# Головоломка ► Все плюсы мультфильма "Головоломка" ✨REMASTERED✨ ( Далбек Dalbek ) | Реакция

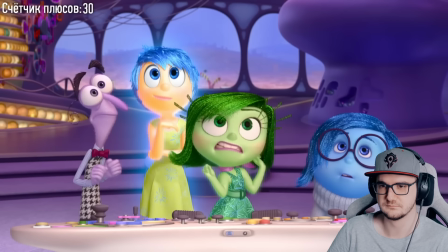741s
Об этом никто и нигде не говорит, все воспринимают брезгливость просто как прикольного женского персонажа.
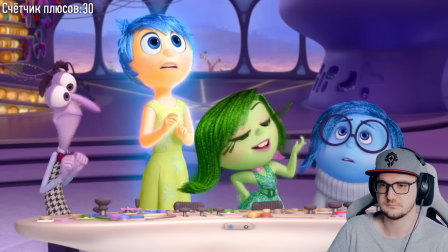747s
Но я считаю, она тоже намекает на главный смысл мультфильма.
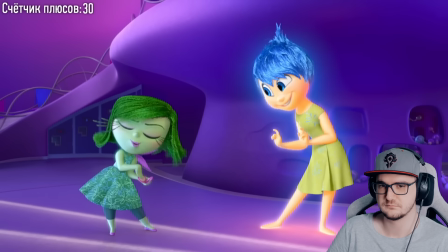750s
Брезгливости положено только брезгать и не более. но что сейчас что финале она отвечает наоборот за красоту и порядочность
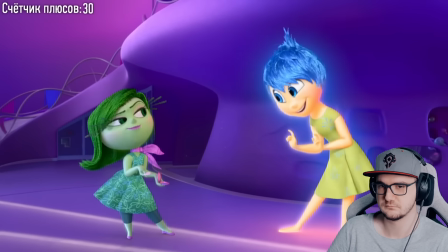756s
то есть эмоция ответственна за свою обратную сторону
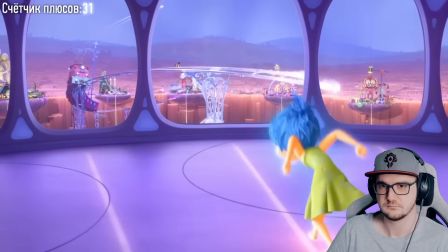762s
офигенный перевод в оригинале его называют train
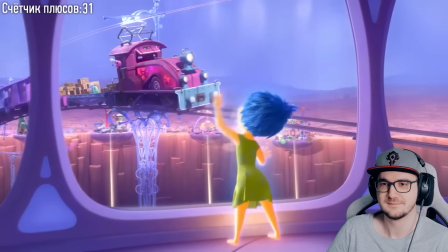770s
of thought что переводится как ход мыслей можно было и так оставить ведь поезд типа ходит едет но у переводчиков был
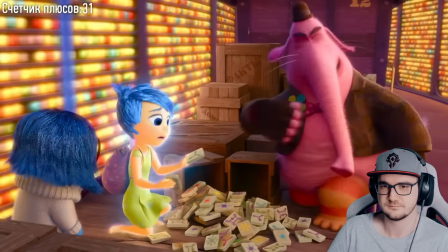779s
полный состав мыслей из вариантов как можно локализовать увиденное вот и состав поезда локализация десантских
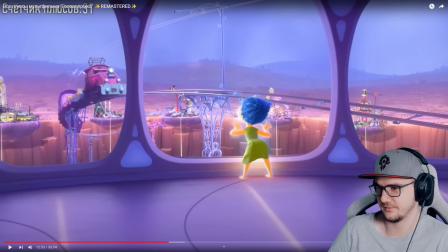785s
мультфильмах вообще пиксаровский был что очень хороша там явно стараются ребят состав мыслей
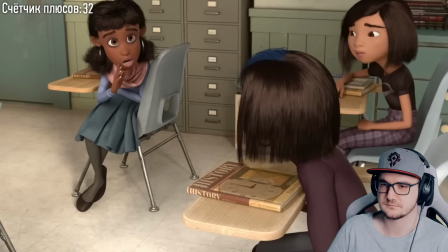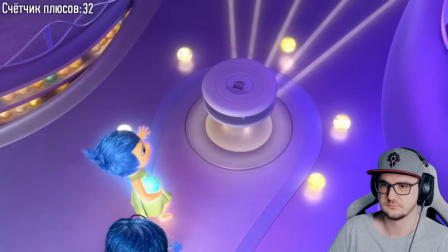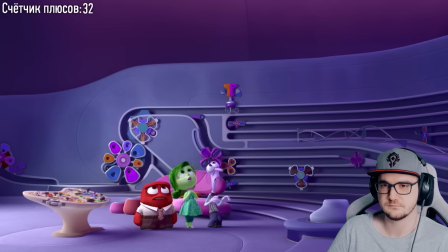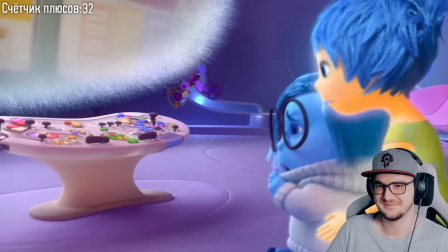809s
Сюжетный поворот. Оказывается, могут быть иные ключевые воспоминания, помимо радостных. А то, что радость и печаль отлетели прочь, это классная визуализация того,
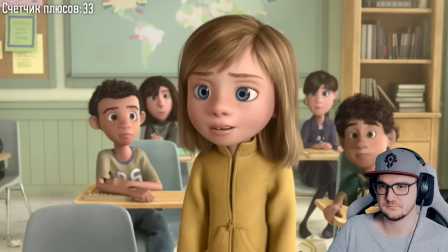817s
как подросток замыкается в при взрослении существует много видов блокировок эмоций и мы теперь видим как это происходит
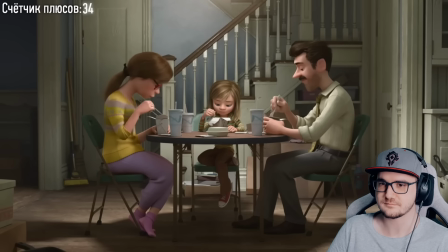823s
на самом деле отходы для вторичной переработки не взяли родители
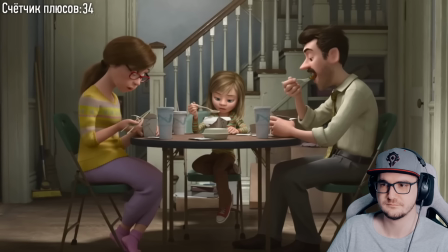828s
одеты в одежду как и их главенствующие эмоции мама в свитере как печали отец в
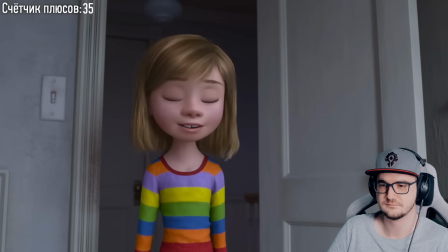832s
рубашке галстуки как гнев а кофта ралли перемешала все те цвета что раньше были в полном порядке ну да какое счастье
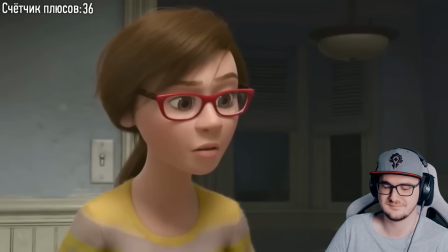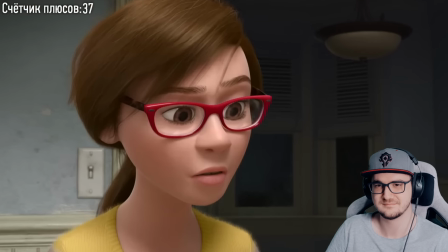848s
не блок прощупать нужно очень осторожно сознание матери это либо одна большая шутка либо гениальный сюжет главная эмоция у
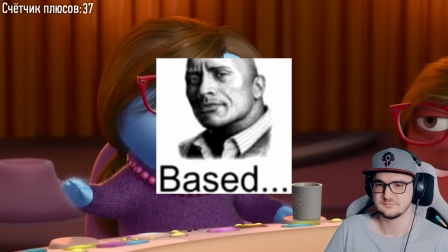857s
него это печаль extremely based мама райли extremely based либо это означает что главная эмоция матери это та,
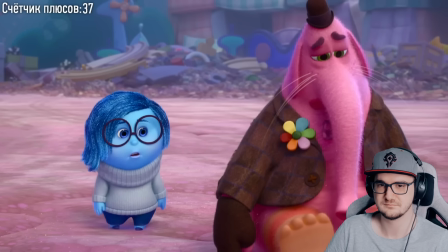865s
что отвечает за эмпатию и сопереживание. Помните ту сцену с бинго-бонго? Печаль тогда поступила как заботревая мама.
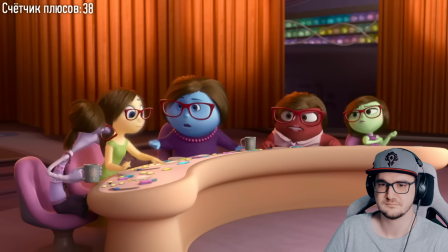872s
Причем печаль матери не нажимает на панель управления, она приказывает радости это сделать. То есть мудрая мама, отрицая эмпатию, использует радость, чтобы поддержать дочь охренеть.
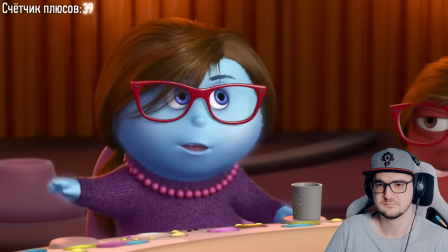883s Сигнальный кашель.
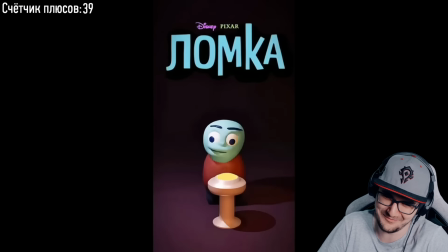889s
Ломка.
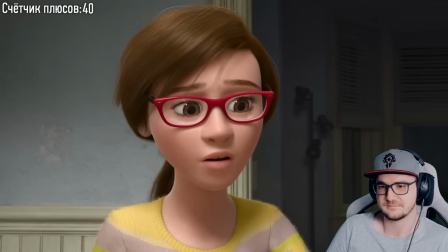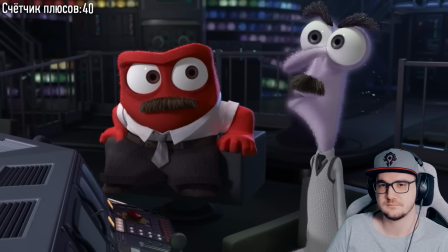898s
в голове у отца гнев тоже не просто так главная эмоция ярость необходима любому живому существу чтобы защищаться и папа должен защищать свою семью вот и всегда настороже собственно поэтому его главный советчик это страх радость печаль и брезгливость не сказали в этой ситуации ни слова
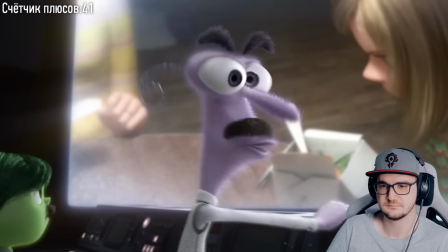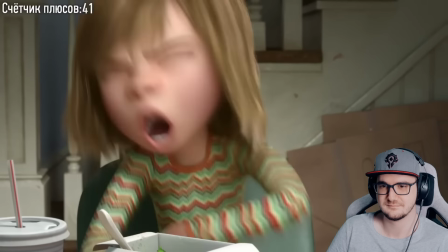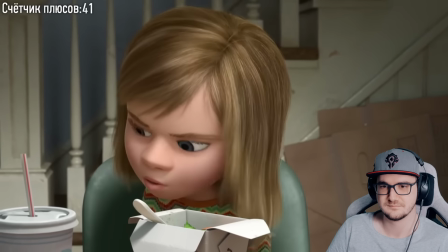928s
эта сцена пример того как режиссер превращает обычную семейную ситуацию в яркую и
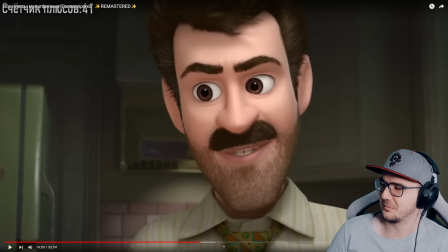933s
драматическую сцену заметьте кстати у бати ярость не стала гореть огнем то есть она более сдержанная это прикольно типа тоже показывать типа то что батя взрослый он уже умеет себя чуть-чуть держать в руках то ли как ребенок я задел него
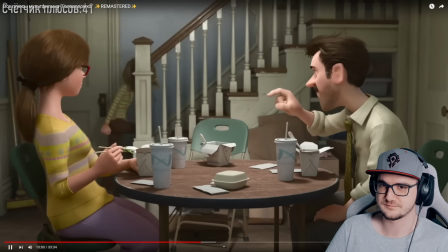949s
еще бушуют эмоции со стороны это просто ссора маленького ребенка с родителями но с визуализации эмоции сцена ощущается
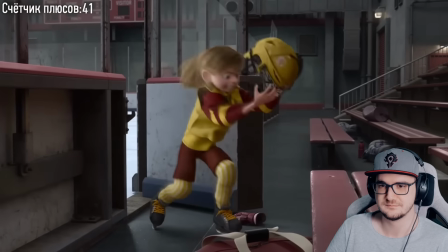955s
очень живой и насыщенной и так каждое событие в мультфильме будет сопровождаться такой визуализации в голове
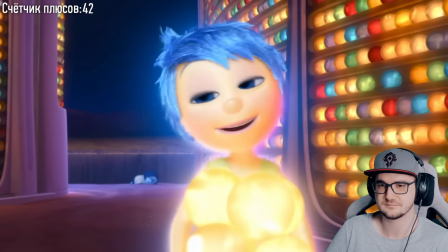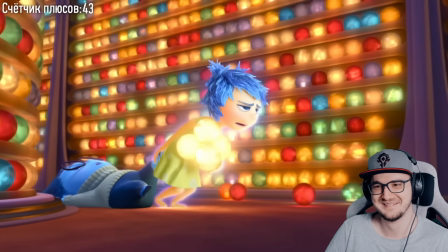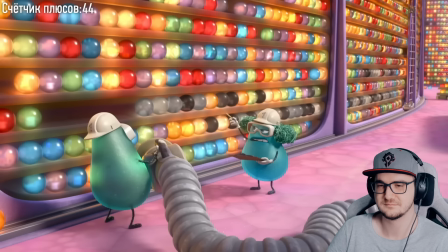972s
детали что сыграет роль в будущем это реально мега жизнь у меня один в один ситуация была в первом и втором классах
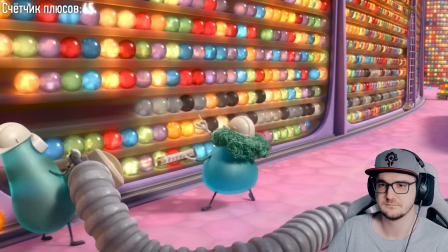981s
я ходил на флейту и выучил несколько песен но помнят силы и одну или две причем при локализации упомянули другие песни в оригинале были chop sticks и heart and soul